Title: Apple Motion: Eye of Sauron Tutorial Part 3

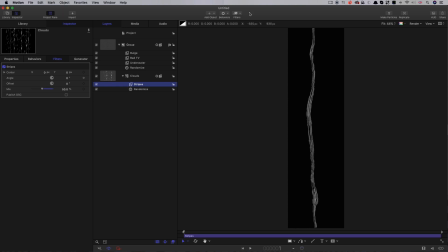So just above that stripes filter, we want to come to filters, glow, and we want to select dazzle. And let's set that amount to 60. So obviously this doesn't stand up to being looked at too closely for too
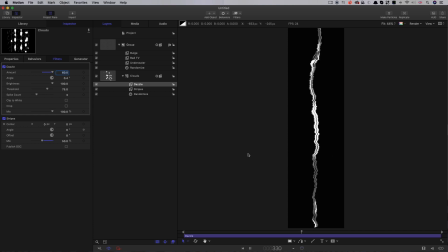long but in the context of our scene I think it's actually going to work really rather well. And there's just one final thing we need to do before we render it out and that's to mask off the lower half so it feathers away so it'll feather off into the center of the eye.
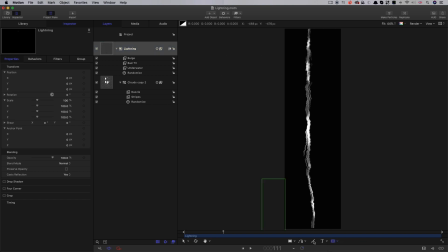So what I'm going to do is select the rectangle mask, draw a mask like that down at the bottom there.
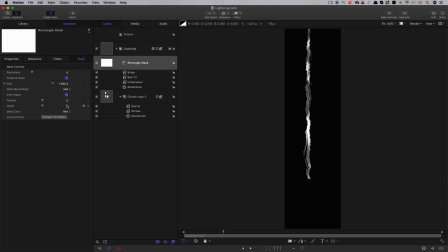I need to invert it. Let's have a feather of something like 750, and let's just adjust that position until we're getting the fade-off just happening right at the bottom there.
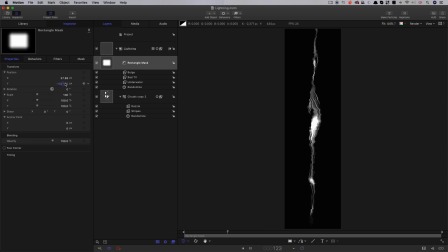If we turn on the overlays we can see exactly where that's happening. That should do us. So now we can't see this bottom end, and that's going to be better. Okay, so then we can render it out.
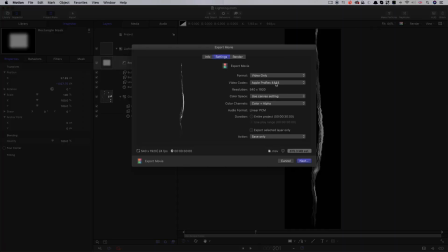So we come to the share menu, export movie, remember to choose ProRes 444, and let's render it out as lightning.
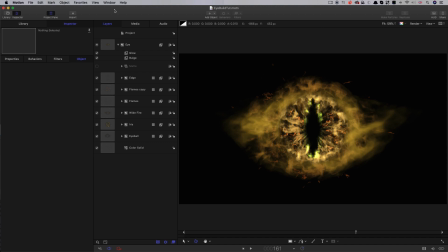So back in our master comp, I just wanted to do a little bit of housekeeping before we start compositing the lightning. So I'm going to close up that eye group, and I'm going to make it 3D, and then I'm going to bring in a camera.
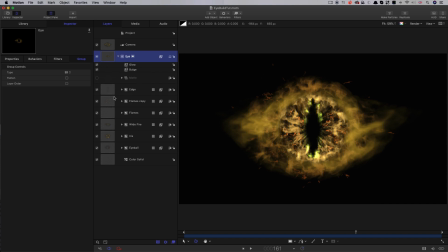Now the reason I made that group 3D before bringing in the camera is that I didn't want all the other groups to become 3D, otherwise all that careful masking that we'd done would have become undone. So I just wanted that enclosing group.
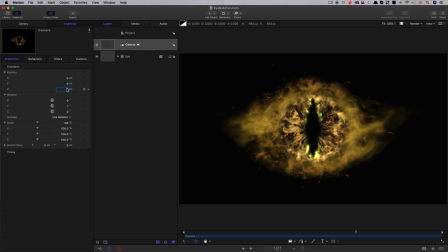So anyway, come back to the camera and let's set its Z position to 500, just to pull us out a little bit. So next I want us to introduce the horns, or whatever it is that is supporting the eye on top of the castle.
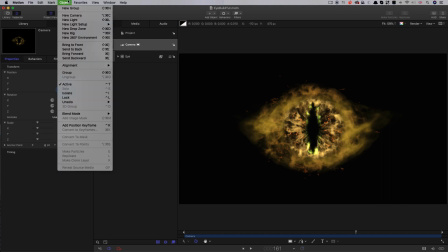So I'm going to make a new group,
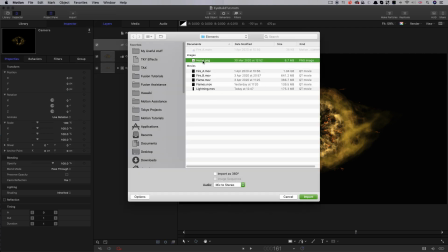and I'm going to import this image called horns, and I'll put a link to that in the comments.
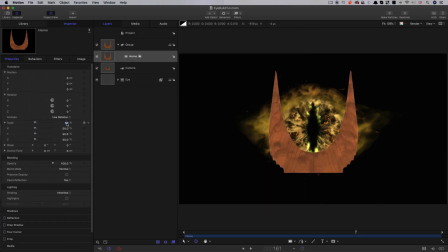So come to its properties, let's set its scale to 110,
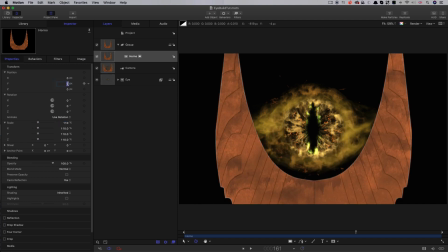and then let's bring it down on y, something like negative 400.
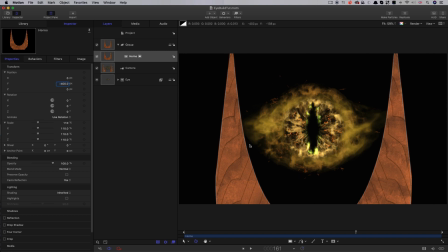Right, then I want us to add a light, so it looks as though this is being lit up by the eye.
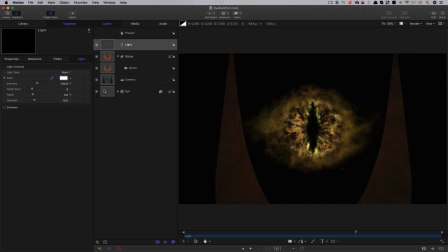So I'm going to add object light. The first thing I want to do is I want to make sure the eye is not being lit, because I want it to be effectively self-illuminating, so I'm going to come down to is lighting there and just turn that off.
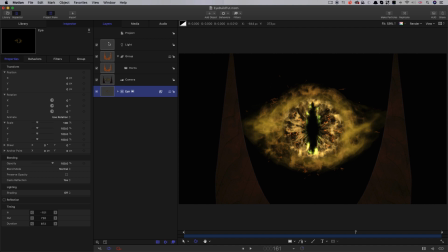You see the difference that that makes quite a lot. Okay, so I've got to come back to the light. I'm just going to pick, say that colour there, so we've got this, we're in the same ballpark. I'm going to change the light itself to a spot. I'm going to set the intensity up to 3000.
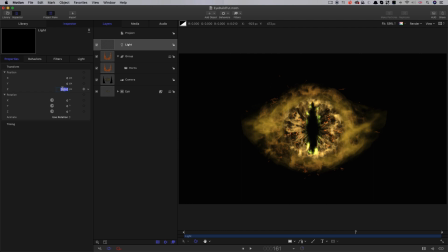I just want to move it back on Z, so it's actually illuminating our scene like so.
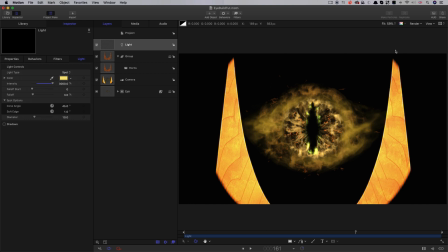Come back here, let's have a fall-off of 5 and let's adjust the cone angle to 36 and the soft edge to 18. That's already looking better and what I want to do is I want to add a flicker to the intensity. here.
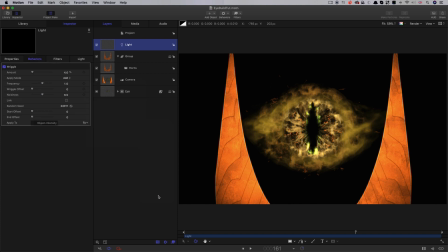So let's add parameter behaviour wriggle. Let's have an amount of 1000. Let's set the noisiness to 0.75, and that gives us that,
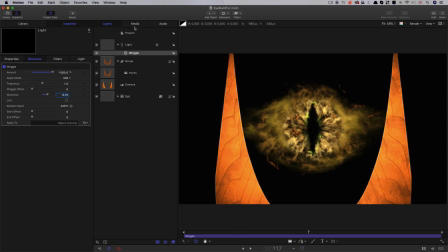which is good enough for now. Okay, so now we can address the lightning. I'm going to make a new group at the top here, object new group, and I'm going to import my lightning render.